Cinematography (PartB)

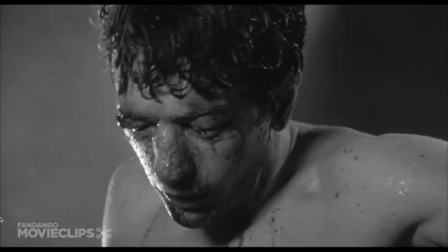Nobody knows. No man can endure this moment. The fight is stopped on the signal. to Frankie Sakora.
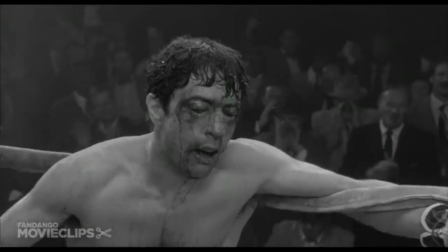Row after row after row from the ring. The crowd is standing and cheering as he just cannonated.
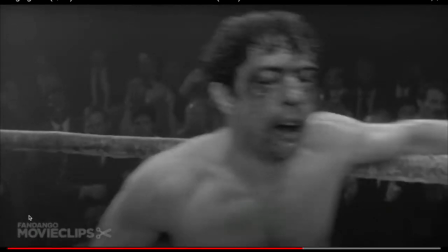So I looked at the cinematography. It's actually, as I said, certain parts of the image is flat. It's just, you see, it's very foggy or it's just totally black.
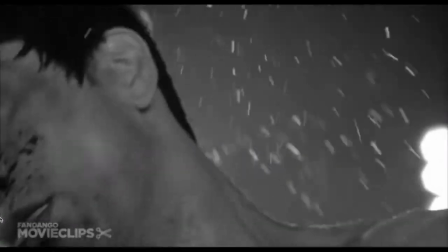But certain, every details on the face is visible, a clear sort of focus with a strong light on it.
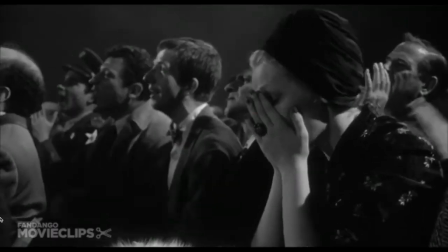Also, you see that the use of rapid editing with extreme close-ups,
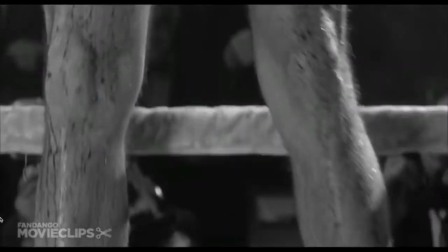all these things to just, if you're facing everything, like the whole problem,
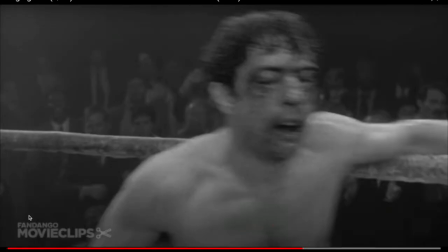the whole brutality, and use of slow motion and rapid editing together in a very, very kind of smooth way. All these things kind of contributed in making this interesting transition.
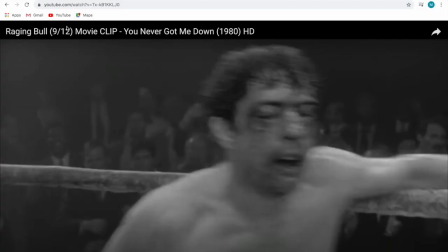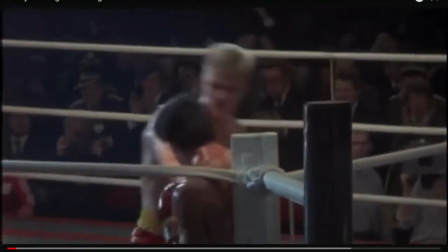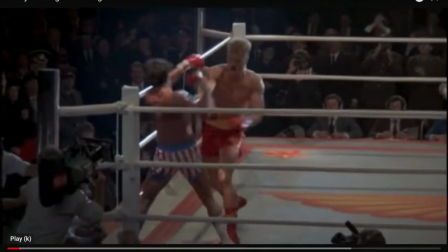The last clip that I want to show is from Rocky IV, and that's a more standard fight scene. In this, or rather than the previous one, that you didn't want to be there, you didn't want that happen, that when I said that it was about the brutality of the fight.
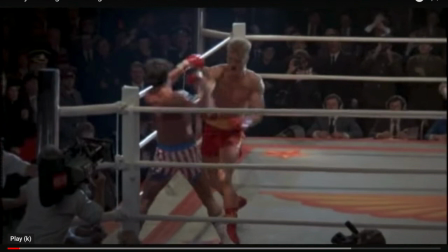Here, the fight is actually very heroic. We kind of want to be there, as the Sylvester Stallone character is representing the United States of America. There is a feeling of empathy present
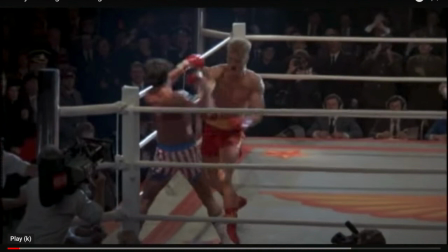in that scene, and the fight is actually glorified, I would say. And in terms of the observers, you see kids, for example, watching this game on TV,
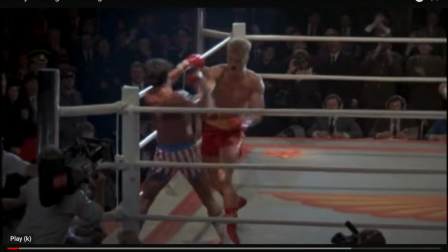and they imitate the action. They're very excited about the game. So in terms of the techniques, little low or high angles, very interesting actually, shots.
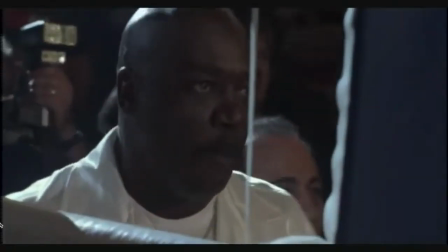The use of a Steadicam inside the ring at that time was revolutionary.
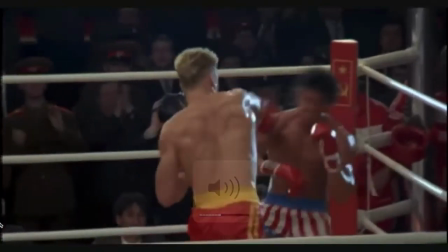You usually see not many close-ups, usually see sort of medium close-ups, two characters in the frame.
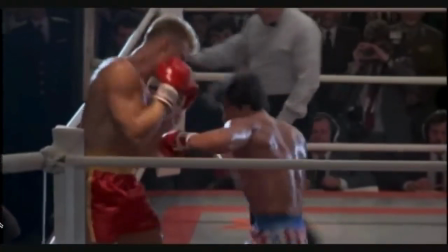The scene doesn't confuse you, doesn't really cross the 180 degree rules,
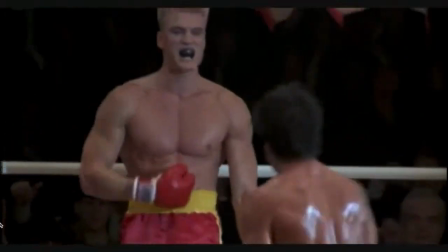so it's a more kind of using a more standard like sport
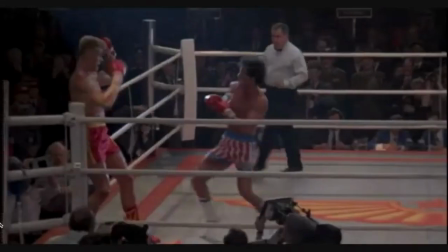cinematography, right angle to this, just a little slight low angle shot.
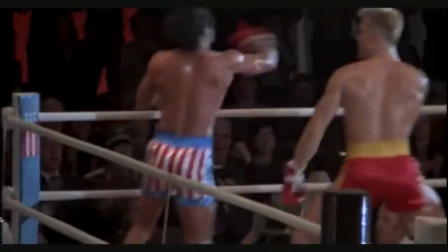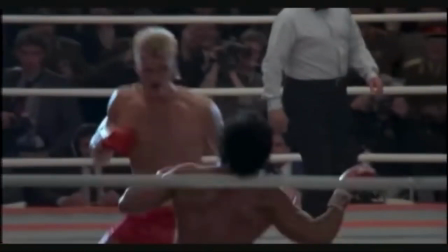Rocky Balboa is in serious trouble. They might have to stop this one before somebody gets killed.
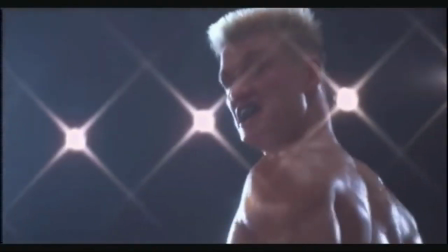Usually we have the two characters just avoiding confusion in the fight.
Rocky's hurt. He walked the sleeping giant and now he's picking up his right hand from Rocky.
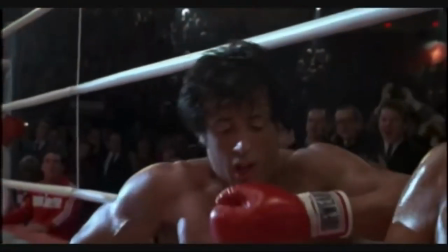Sends Rocky Balboa 15 feet across the ring. And the champ is down.
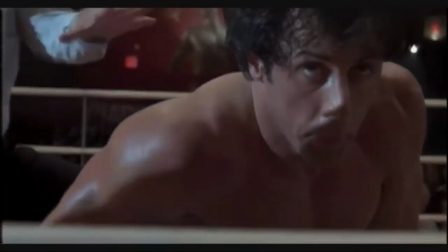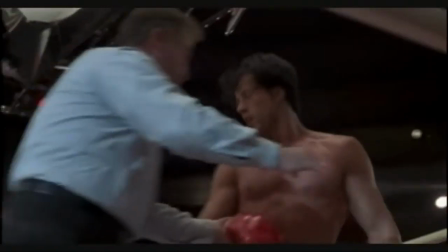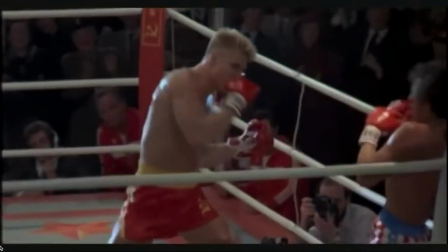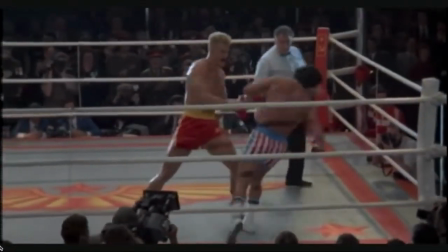Drago continuing to punish Rocky Balboa. He just will not let him out of that corner.
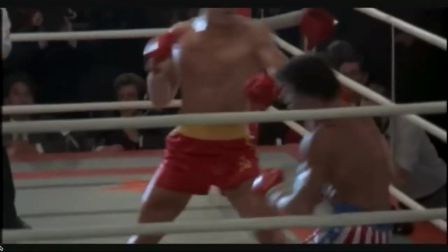Rocky Balboa is just trying to get through this first round.
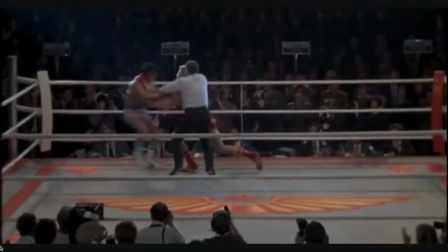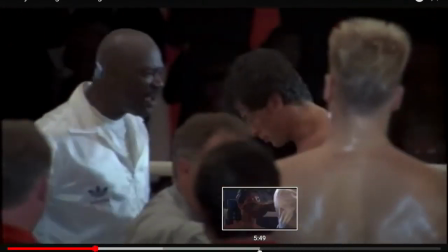Like a rag doll. A tough first 3 minutes for Rocky Balboa. He's not only fighting what appears to.
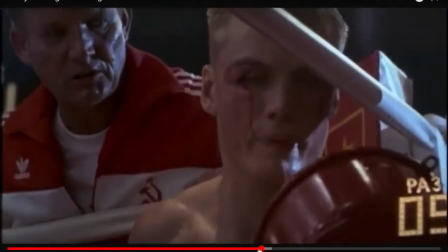In this scene that I'm showing, look at actually that thing about the kids watching it on TV, how it just adds to that excitement.
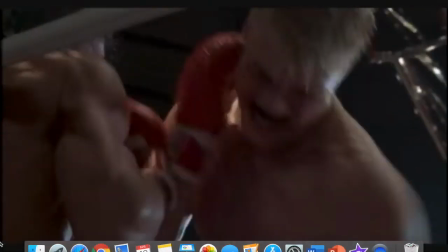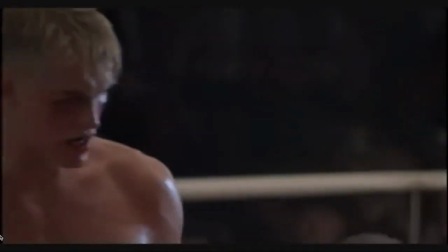That quick image adds to that feeling. The kids are trying to empathize with the fact.
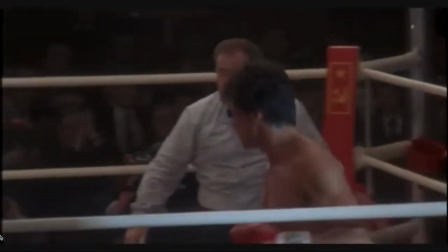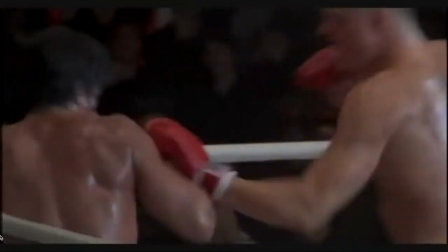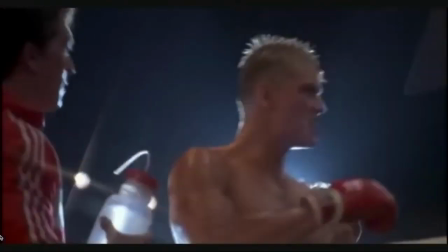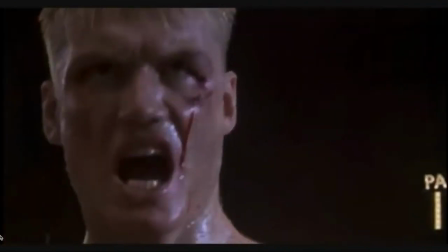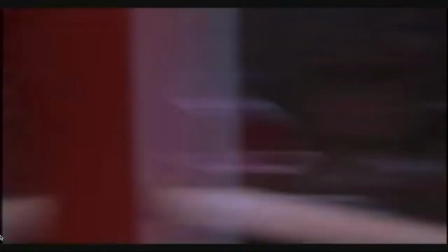Cheers now for Rocky Balboa.
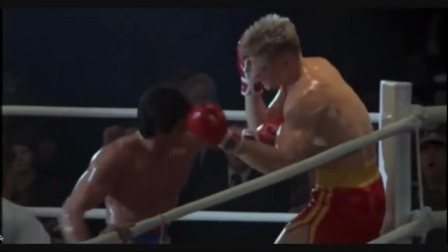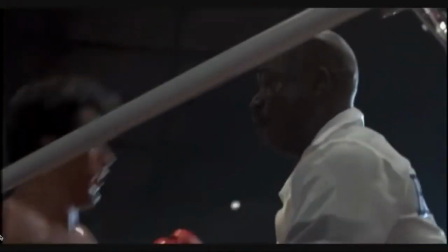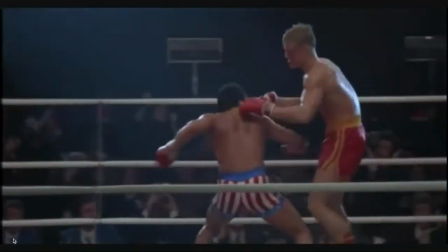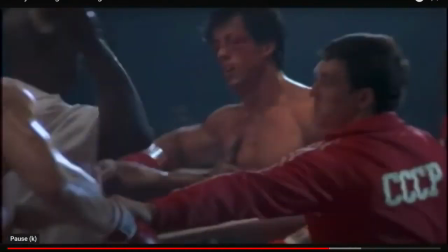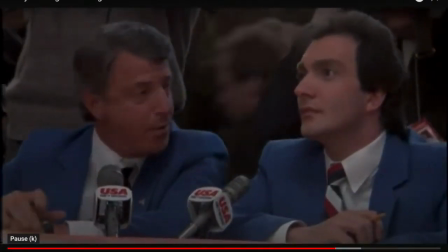win over. That was once a hostile crowd.
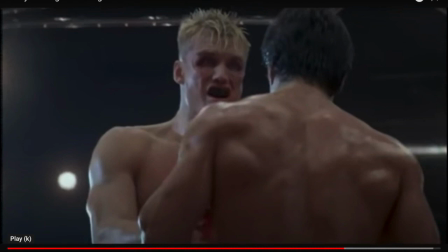Yeah. So, like you see, it's just an example of not too rapid editing, not too slow like the first two, and not too odd like the third one. It's more standard, and it just adds to the heroic aspect of the fight.
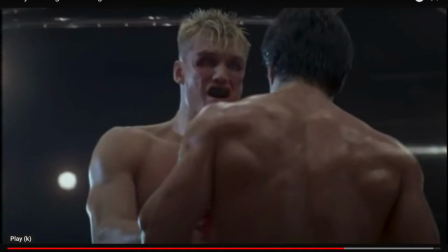So you see four different fight scenes, but they all have passing different moods, and it's just because of one reason that they pass different mood to us is just this, how the cinematographer worked and what devices he employed.
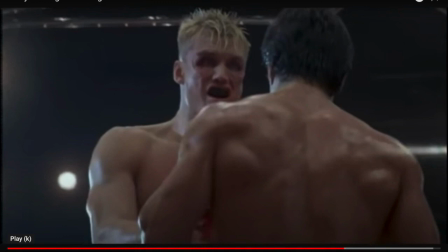Did he break the 180 degree rules, like the first one, to create a confused sort of space, or avoiding the 180 degree rules in this one, because the director didn't want to confuse us, rather than wants to us to
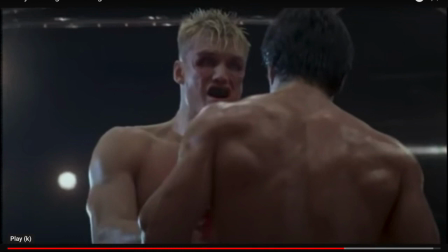empathize with the characters with his heroic stand against the Soviet opponent. So these are the things, these sort of comparisons that I want you
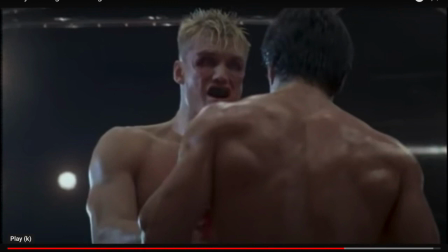to put in your screening quizzes.
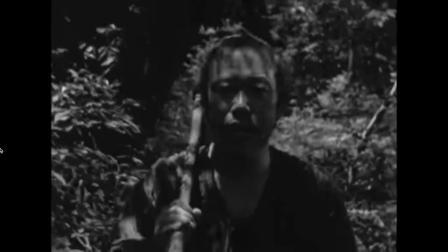So the movie that you're going to watch this week for the screening quiz is Rashomon by Akira Kurosawa,
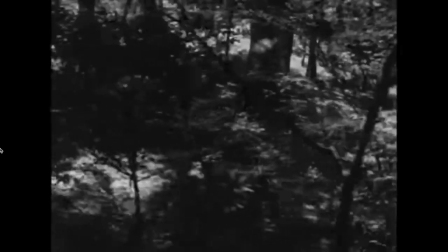maybe the most well-known Japanese filmmaker internationally.
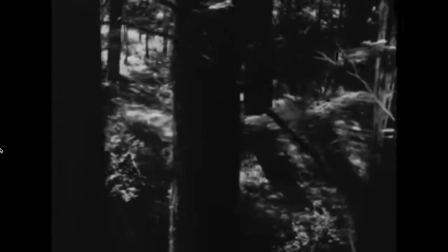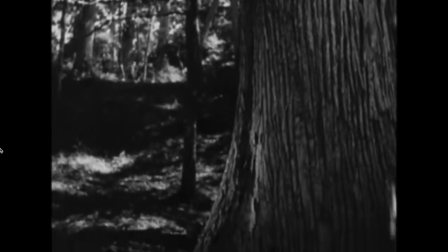So the same incident is shown from the perspectives of different characters, I just want you to pay attention to
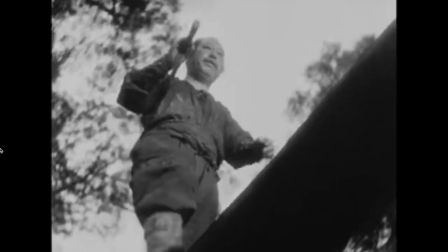how each account is presented,
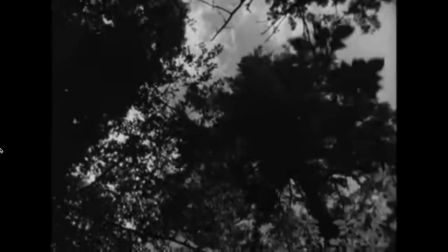and in a way choose one and say how it's different from the other ones,
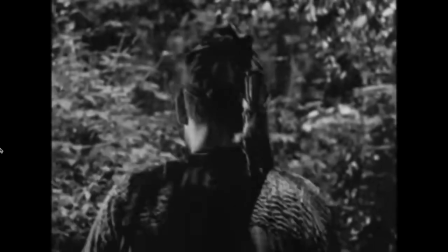how the cinematography is trying to pass on the perspective of one character.